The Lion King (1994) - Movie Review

The colors and the songs and just the whole experience of it. I also loved the animals, especially Simba. I was obsessed with Simba and as I got a bit older, I still loved those aspects, but I started to see more in the movie, too.
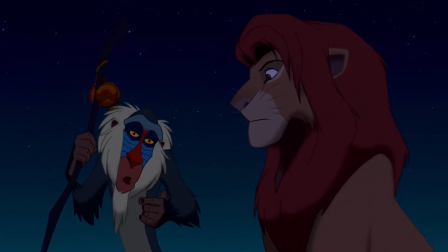I could pick up on some of the themes and I started to really relate to Simba. When I started to get into film and look at movies with a more critical eye, I realized just how well crafted this movie is. Things like story structure and character development, the score, the animation and shot composition. And it's a movie that I can tell is gonna continue to grow with me. And as I move through even more periods in my life,
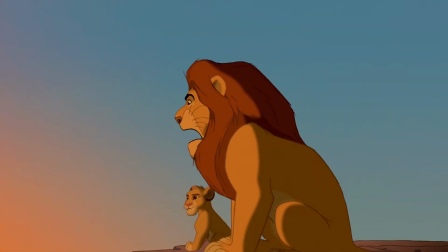I know I'm gonna keep viewing this movie slightly differently each time and so it's always gonna be relevant for me. We can't talk about The Lion King without spending some time on the animation. It's spectacular. It was the day it was released and it still is today. The character animation so vibrantly and emotionally brought these animals to life, really capturing the essence of each character and turning it into something visual.
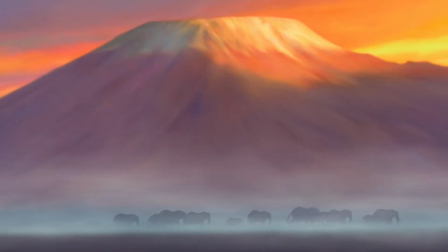The background animation is equally as stunning, frequently utilizing this almost watercolor style. But for me, the impressiveness of the animation is far more than just the art.
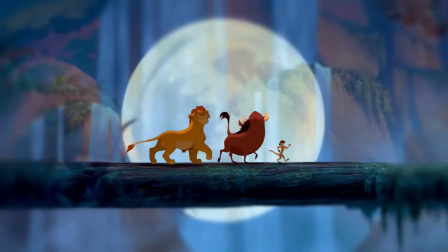It's how the art's used. The story that's conveyed just with an image, like the iconic log-crossing aging montage. The way this movie is framed and the shot composition is on par with some of the best crafted live action movies. It's so unbelievably cinematic.
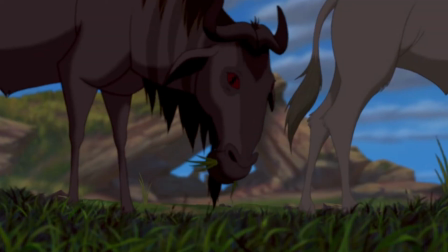There's so much depth in the visuals and even though it's an animated movie, the use of so many cinematography techniques and camera movements are amazing. So many instances of that stand out to me. There's a shot very early on of some leafcutter ants walking across a branch. They look fantastic just in themselves,
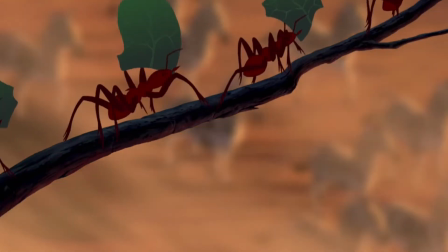but then we get this rack focus in an animated movie that reveals the zebra herd that had been previously out of focus in the background. There's a similarly impressive shot of Zazu just a minute or two later where we're following behind him and he's in focus.
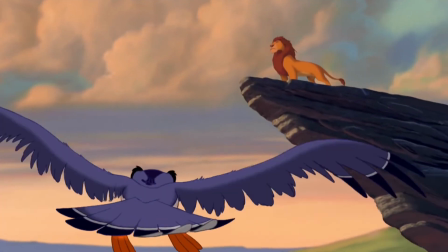And we can see Mufasa in the background on Pride Rock, but it's not until Zazu gets close enough that Mufasa comes into focus as well. The Stampede has a lot of amazing and memorably cinematic shots too.
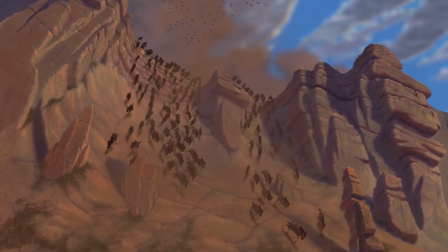The moment the wildebeests start coming down into the gorge with that fantastic quick dolly zoom on Simba as he realizes what's happening. And then we immediately get this shot of Simba in focus in the mid-ground as he's running towards the camera with all the out of focus wildebeests in the background. It's the kind of animation style and depth of field that's so good that you don't even really notice it unless you're looking for it. We're so used to that kind of thing in live action movies because that's how cameras function, but here,
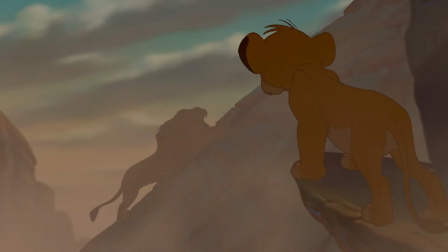the animators had to replicate the inherent cinematic style of a camera without actually using a camera. It's mind-blowing. And speaking of mind-blowing, that opening. Easily the most iconic and impressive opening of any movie, animated or otherwise. The whole thing just gives me the chills and I almost tear up from its kind of overwhelmingly exciting, impactful grandeur.
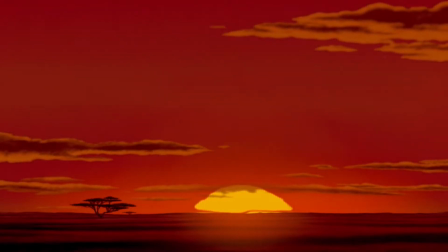It just hits you, going from a black screen to that shot of the sunrise accompanied by some incredibly iconic music. The animation is remarkable and it brings me back to what I said before about how it's not just the art, but how that art is used. Those opening four minutes tell us everything we need to know.
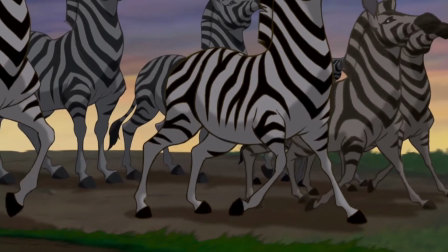We see the relationships between key characters, the respect that all the Prideland animals have for Mufasa,
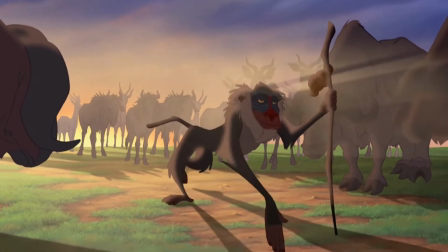the reverence they have for Rafiki as they bow during his approach, the pride that Mufasa and Sarabi have in Simba,
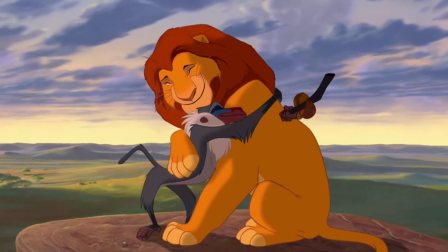the deep friendship and trust between Mufasa and Rafiki, and, of course, the importance of Simba. All of that is expressed visually, without a single word of dialogue.